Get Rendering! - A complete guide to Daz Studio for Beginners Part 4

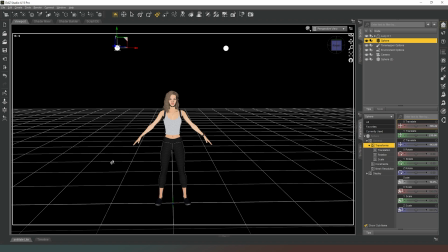So we should be seeing almost identical highlights on that side of the body.
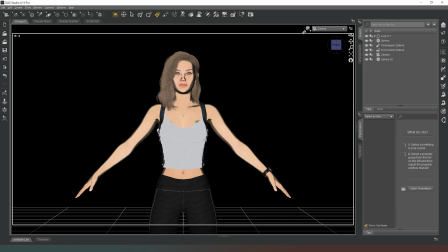So let's jump into our camera view, switch to NVIDIA IRA preview mode, and let's have a look.
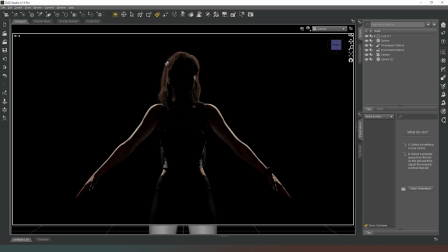And as you can see now, what we've got is a nice highlight around the majority of the upper body. There's a little bit lacking from the underside of the arms, but that's fine, because the chances of a character ever standing in the A pose is fairly slim.
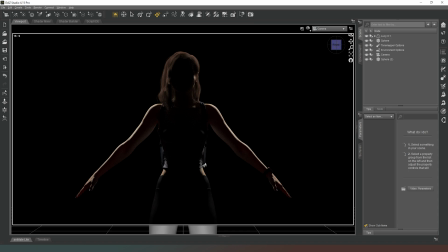And we can see the detail around there. You can even see the backpack that she's wearing catching the light behind her. So those are our two rear lights. Now you can adjust these as much or as little as you want. You can move them inwards to make this highlight thinner. You can move them outwards to make them wider.
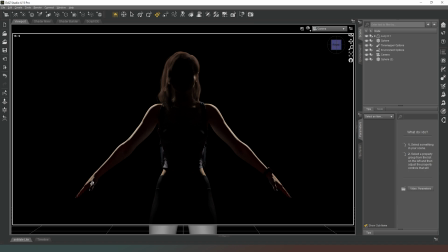You can increase the size of the light source to soften the shadow up. You can decrease the size of the light source to make these shadows harder. And if you want to, you could even apply some kind of bloom effect in post-processing to make this kind of give her a real glowing aura.
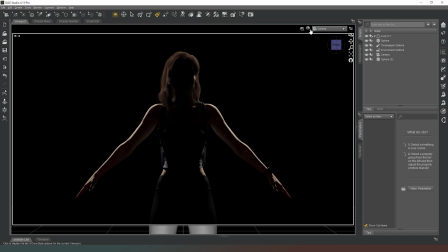But those are our two, what we would call rim lights. Now we're going to come back to texture shaded again,
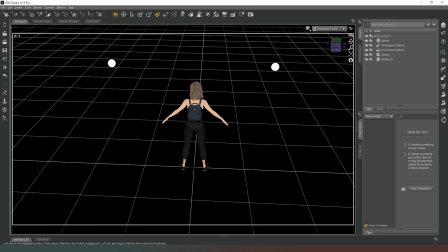and we're going to come out of camera view there, and we're now going to create what we call our key lights, or in this case it could be the fill light, but this is a key light. So we're going to create another sphere.
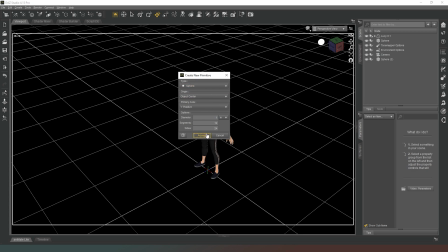This time it's going to be, we're probably going to leave it at 1 meter this time.
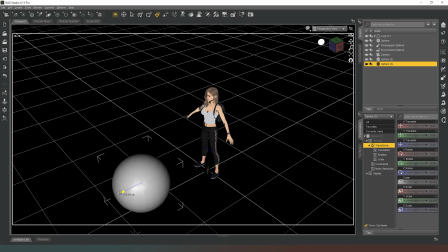Drag this out away from the body to the front. And this is where you can have a little bit of fun.
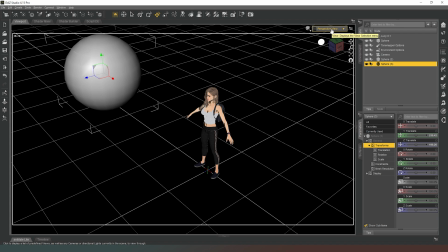Generally speaking, you would want the light source to be above the character's head, so that you can't actually see it in the shot.
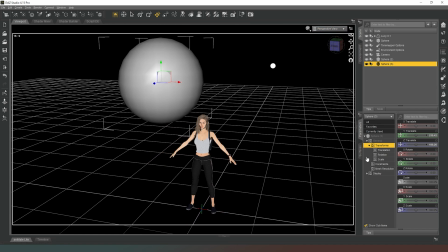I'm just going to drop this down here like this. And now we're going to apply the lighting properties to this sphere as well.
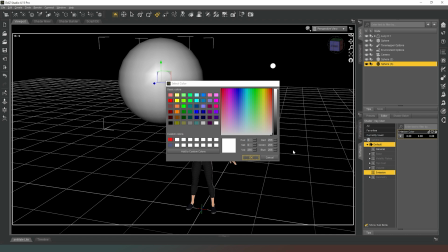So change the emissive color to white. And then we can change this to KCDM.
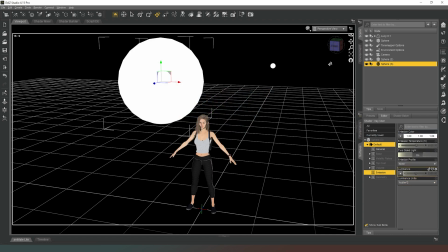Now, I am not going to do any more adjustments right now.
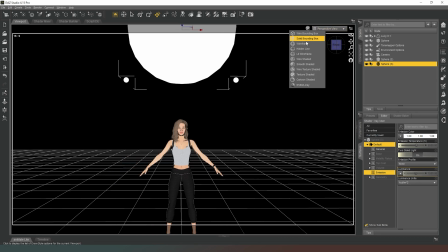First thing I need to do is jump into NVIDIA IRA preview mode, because this is going to be really bright.
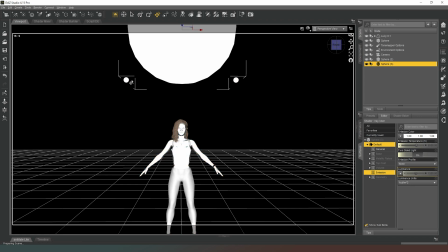Remember, this is 10 times bigger than these guys. So the light property, the light output from this light source is going to be pretty bright.
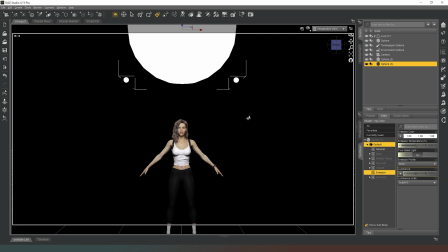So as you can see, didn't need to do any adjustments at all there. And we've got
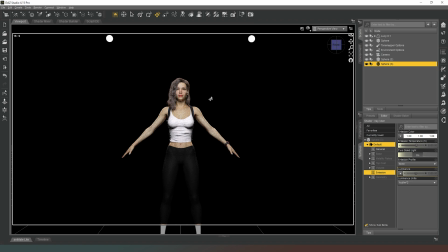some nice shadowing, but because it's all directly ahead of her,
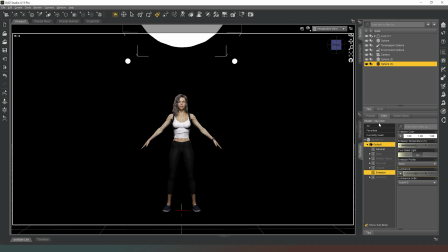it kind of looks a bit meh, and it makes her chin look a bit weird. So what I'm actually going to do is now I'm going to start having play with the X translate.
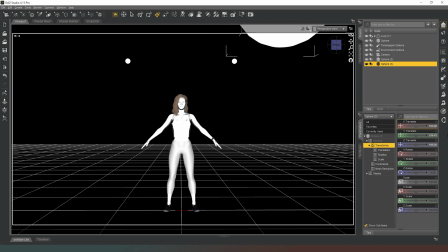Let's try putting this at 100 across in the X axis.
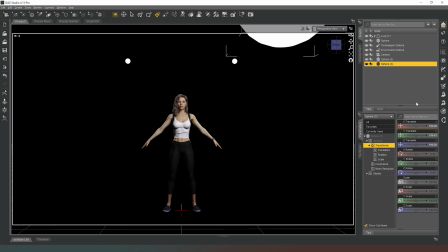Now that's already made a big difference and made things look better.
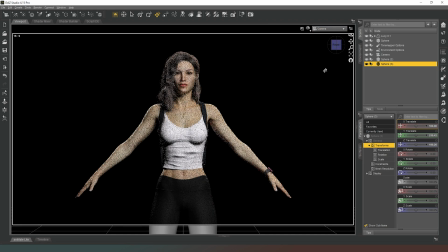Now if I jump into my camera, we can see we've still got that highlight, which is great. And now we've got this fill light, so we can see the details of the, on the front as well.
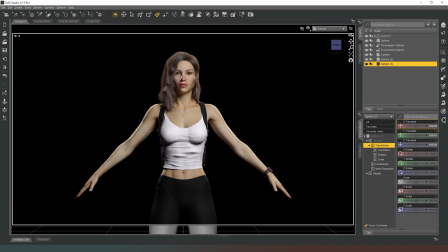Now to me, the light source is too big because it's making a lot of the details and the contours of her face look very washed out. So this does present us with a bit of a conundrum. Personally, what I would normally do is go to about 50% of the size.
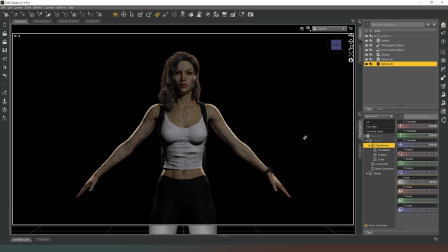Now note how much darker that light source has become already. Now I'm going to change the emissive properties to about 5,000 just to compensate.
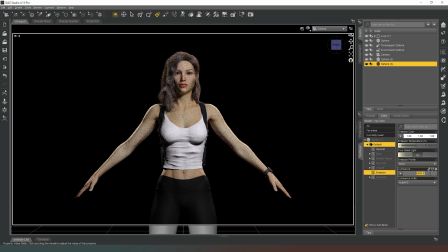In fact, we could probably go up to about 10,000. Yeah, that'll do, that's fine. The issue that we have is that the light source really is washing out the details in her face.
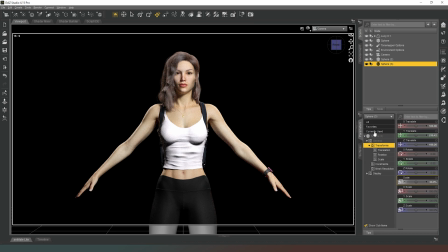Now this is where we have to just experiment with the position until we get the effect that we're looking for. There is no tried and tested, get it right every time solution to this problem. You're just going to have to play with the height and the X axis to try and get the result you want.
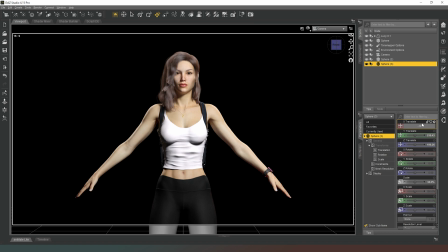What I might be inclined to do is go -120 there to see how it looks with the light on the side of her face to the hair.
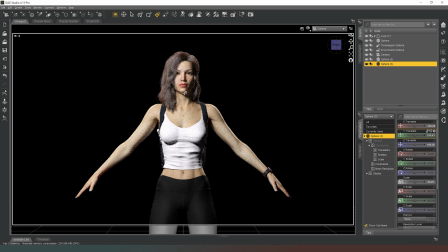And that creates this shadow down this side of the face. And that adds a little bit more depth to the image, because where we had the light coming in from the side where her hair wasn't previously, we could see all of her skin there and that there was no depth. But now we've created a little bit of a contour. Now what I'm thinking of is,
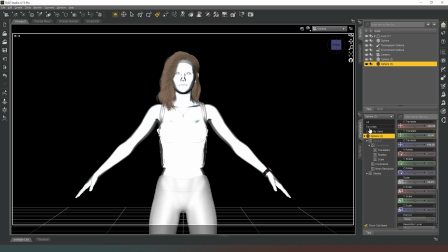let's just see how it looks when the light source is at much lower. That's probably a bit too low. I think I meant to type in 150 there. Didn't want horror show lighting, but we've got a nice bit of cross lighting there.
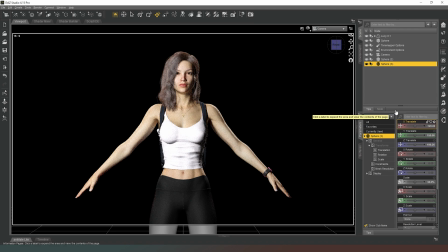And again, that does create some interesting effects. And let's just see if maybe if we go up to 190, which is the height of her head, that's going to create a nice effect there.
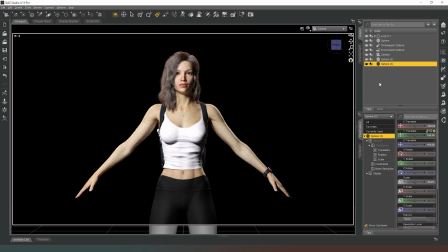And I'm almost inclined to move it back across to maybe -80. Just to soften up that shadow around the face a little bit more. Now I think the light source is a little bit bright, so we're going to tweak it a little bit more, come back down maybe to sort of
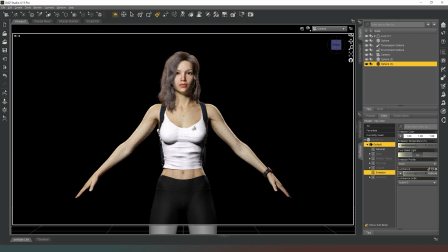7500, and just remove some of that glossiness that was appearing on her skin. And it was also kind of clashing with the highlights that we had on this shoulder. Now something else that we can do if we wanted to be really interesting, so let's go with this one first.
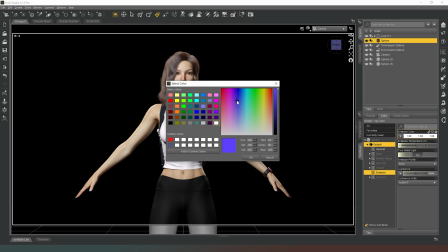We're going to change our emission color and we're going to go kind of blue.
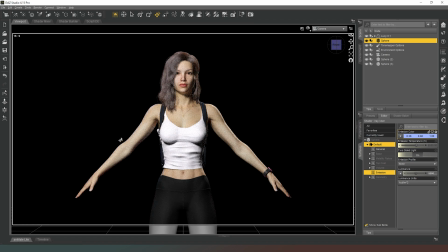It's not very noticeable because it's on this side. So if I change this one as well, let's go for this one. I want to create a
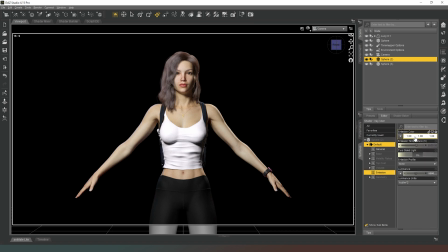slightly yellowy kind of effect. Yellow and blue are opposites on the color chart, on the color chart.
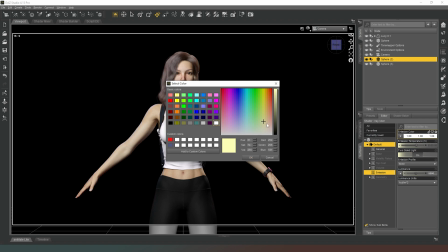So that will make it a bit warmer.
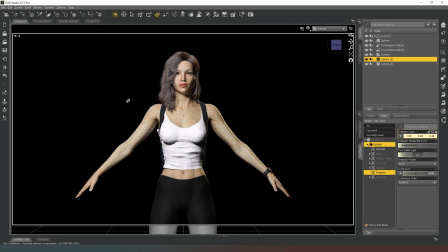Yeah, so they're opposites on the color chart, so that they complement each other quite well. But I've done something like red and green, that tends to clash a little bit, or red and blue clashes for sure. You know, that's the kind of colors of police lights and things like that.
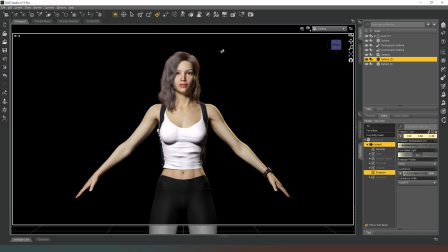So, but anyway, as you can see now, what we've got is quite a nice, effective three light setup. Add a little bit of color into the background just to make things look a bit different. And then we've got our fill light or our key light in the front, just to create the main light on the subjects.
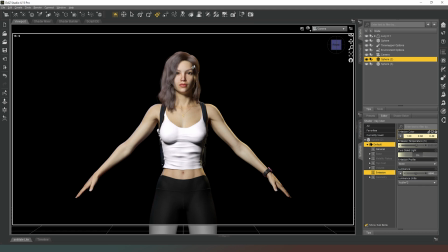Now, there is light in the shadows, albeit not a great deal. If you wanted to change that, you could add a lighter, another light source in there. Or alternatively, what you can do is come back to texture shaded, come into perspective view.
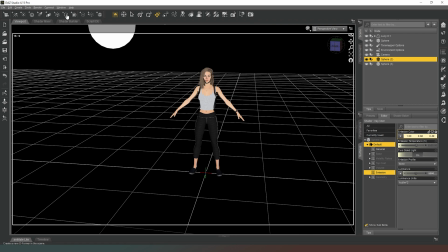And what we can actually do is just create a reflector, which is a surface that reflects light. That's all it is.
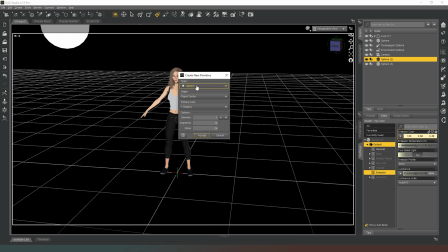So I'm going to create a plane.
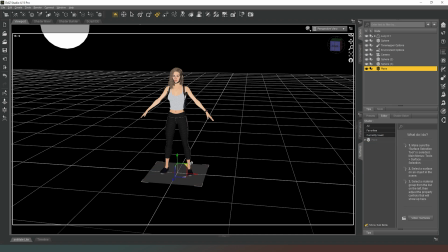I'm going to hit accept there. And then all I'm going to do is I'm going to maneuver this so it's just below waist height. I'm going to rotate it along that axis a little bit.
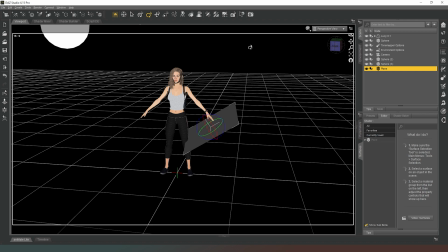And I'm also going to rotate it this way a smidge. And I'm going to move it kind of there.
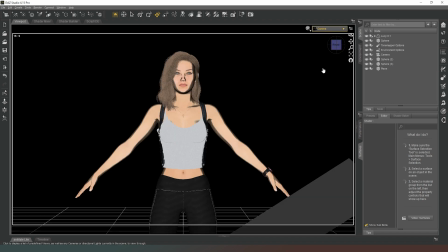You will be able to see this in the shot. So obviously, IRL, you wouldn't have it this big and in this location. But now if we jump into NVIDIA iRay preview mode again,
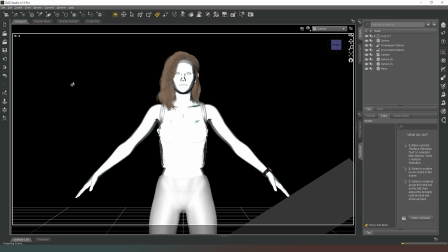what you will see is that the shadows underneath the chin and the side of the face have been lifted just a little bit.
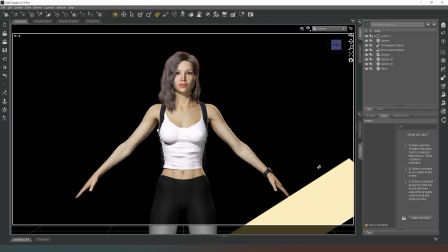There you go. So now the light from the light source is bouncing off of this surface and then just taking the shadows out a little bit, adding a little bit more detail into those areas so you can still see that they're shadows,
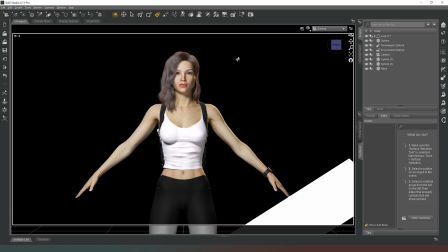but you've basically you've made the histogram a bit narrower because you've lifted the shadows out, made them more detailed. So that about wraps it up for this episode, guys. I hope you found that useful.